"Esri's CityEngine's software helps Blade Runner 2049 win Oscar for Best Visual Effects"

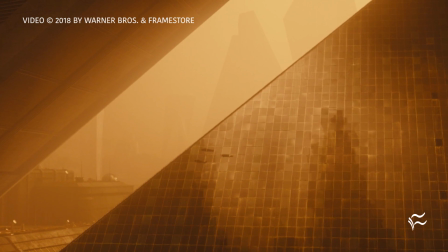And the city was supposedly bombed sometime in the past,
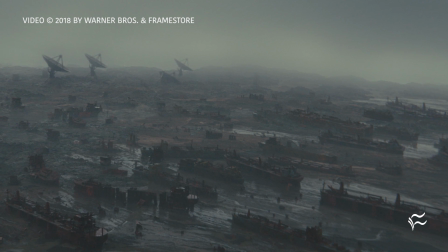and there was nuclear radiation in the city,
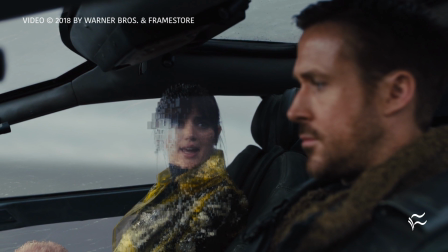so supposedly no one was there. so he parks his spinner outside the city and sends a drone into
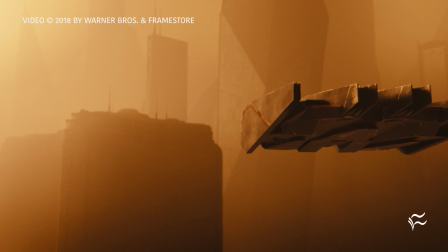the city to explore and look for life and take readings so that in the film that's the
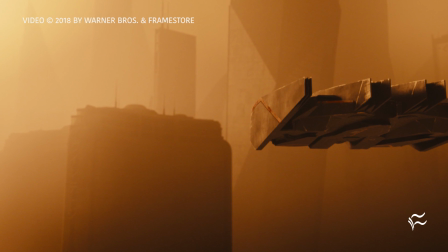first scene we see of vegas is that drone's point of view
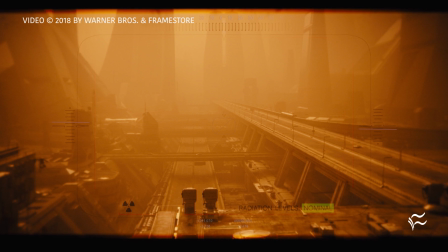and the the radioactive readings reading very low and it was
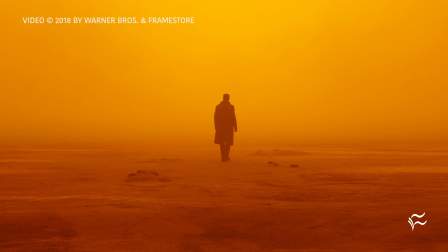okay for him to go in And then we followed Kay exploring Vegas to ultimately find the Deckard's Hotel where Harrison was hiding. So it was a combination of, again, starting with Vegas as we know it now and the Strip,
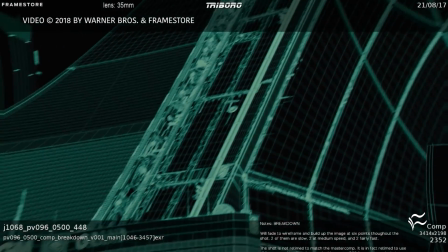and then building a futuristic city on top of that was based on Sid Mead kind of designs of architecture.
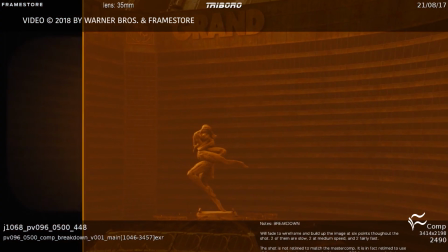But we still wanted some recognizable features from the current day Vegas so that people could identify,
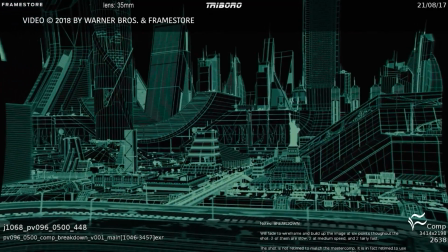you know, the geography if they were familiar with Vegas now. So, I mean, that's the gist of it, really. Were there any complications in trying to recreate a futuristic Las Vegas scene? Well, it was an incredibly complicated landscape.
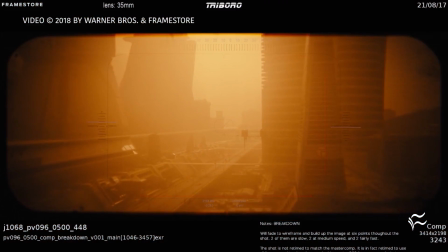You know, an enormous amount of geometry and items, you know, human scale items that we built to reinforce the scale.
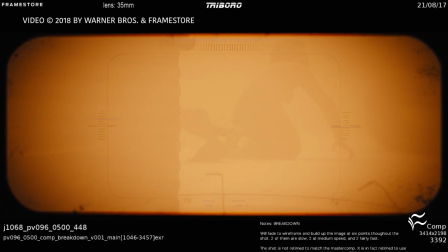You know, the Sydney buildings that we added were enormous scale. So we needed something that people could relate to because there's nobody in the city.
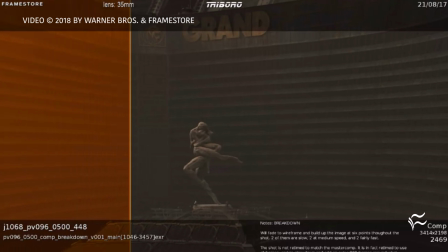Everybody's gone. and there are very little automobiles or anything to identify how big things are.
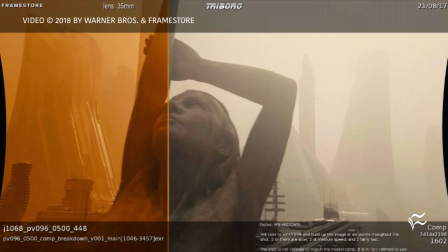So that was the biggest sort of design struggle with selling the scene and making it look real.
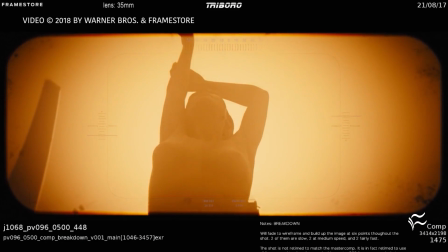Will you use CityEngine again? Well, I think, again, from my point of view, it worked flawlessly.
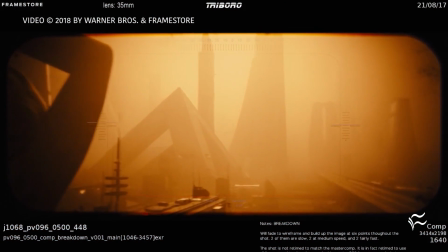I mean, it gave us exactly what we needed. I didn't personally use it.
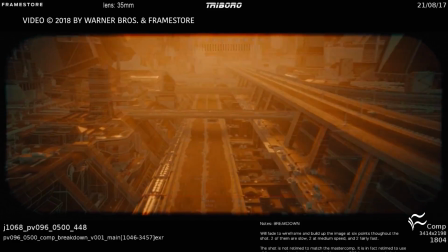You know, did he the artist used to themselves, so I can't really comment on how quickly or well it did in a practical sense.
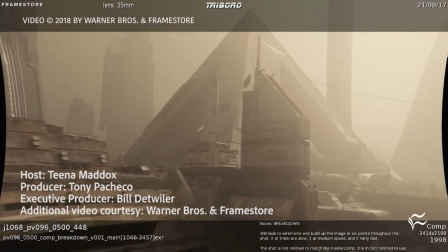But as far as the result and what I was shown and how it worked to perform what I needed and my direction, it was great.